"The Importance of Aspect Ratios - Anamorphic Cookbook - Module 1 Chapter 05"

Meaning the aspect ratio is your first creative call when starting to think about how to shoot any film.
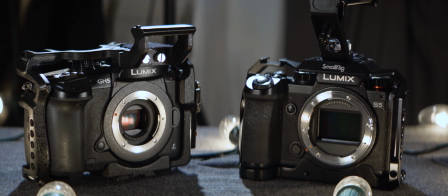From there, you decide your camera, sensor size, and lastly, the type of lenses you are using and how their characters add to the story.
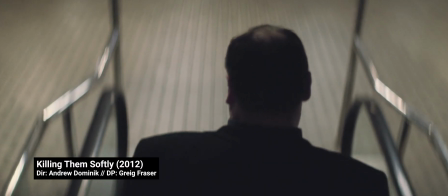If you're just getting started, look into other films that tell stories that are similar or connected to the one you want to tell, and study their decisions.
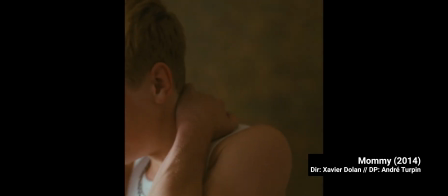Characters are better framed on taller screens. Environments play better on wider screens. Clients now always want vertical and one-to-one frames, too, for social media and advertising.
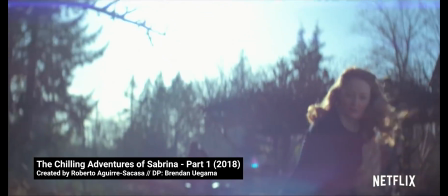Just because you're shooting scope, it doesn't mean you can't deliver aspect ratios different than 2.39 to 1.
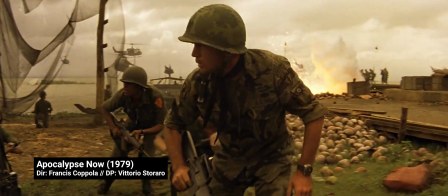Looking back, it's easy to notice anamorphic widescreen has served best stories with epic settings and fantastic worlds,
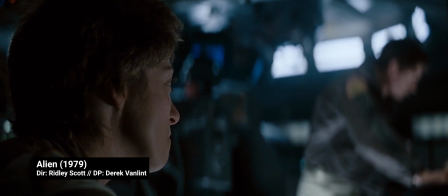where being immersed in that huge screen and seeing all the environments surrounding the characters adds to the experience of going to the movies.
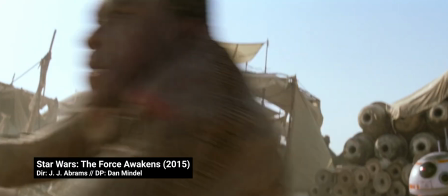Dan Mindell, DP for Star Trek, Star Wars The Force Awakens, and The Rise of Skywalkers,
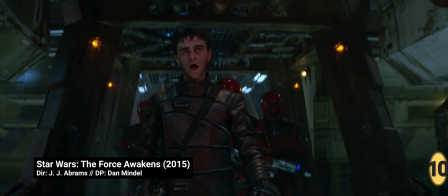also raises the point that 2.39 to 1 shape creates opportunity for lower
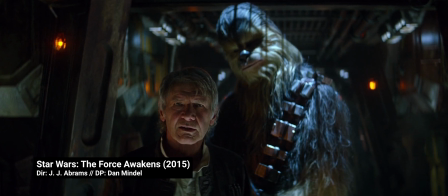ceilings and for adding a lot more texture coming from the top and bottom of the frame. I find it curious that it's the format of the screen that has created the subconscious connection with images being more or less cinematic.
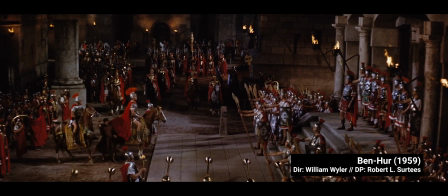And not the sense of immersion itself.
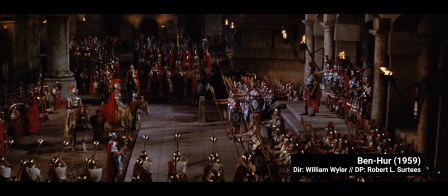If you think of the origins of widescreen, the whole idea was to show more of the surroundings to immerse the viewer.
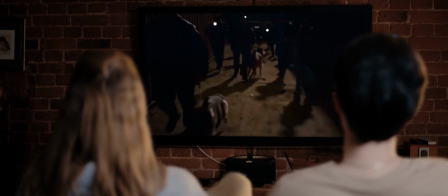Now, with our 16x9 screens, showing less of the surroundings is what makes the story cinematic. Just food for thought. With this, we get to the end of our Foundation module in the Anamorphic Cookbook. Thank you for watching and thanks to Atlas Lensco for sponsoring these videos. If you're enjoying this type of content, please click the like button. In case you didn't notice, everything in this module was shot using the Orion series and I love how the image turned out. To wrap things up, we'll have a Q&A session with Dan Keynes and Forrest Schultz covering the subjects discussed in the last five videos. Subscribe to get a notification. While the session will be streamed for everyone, only members of the channel get to ask questions and interact with what's going on in the conversation. I should remind you that members of the channel unlock extra cookbook content and support, support, such as PDF guides and an exclusive Discord server to discuss our anamorphic experiments for only 3 bucks a month. To become a member, click the join button under the video and see a detailed breakdown of your bonuses. If you have any questions about aspect ratios or module 1 in general, please shoot them in the comments below so I can take them to the Q&A. I hope you had fun, see you soon in module 2. Città fer hà dângs, out.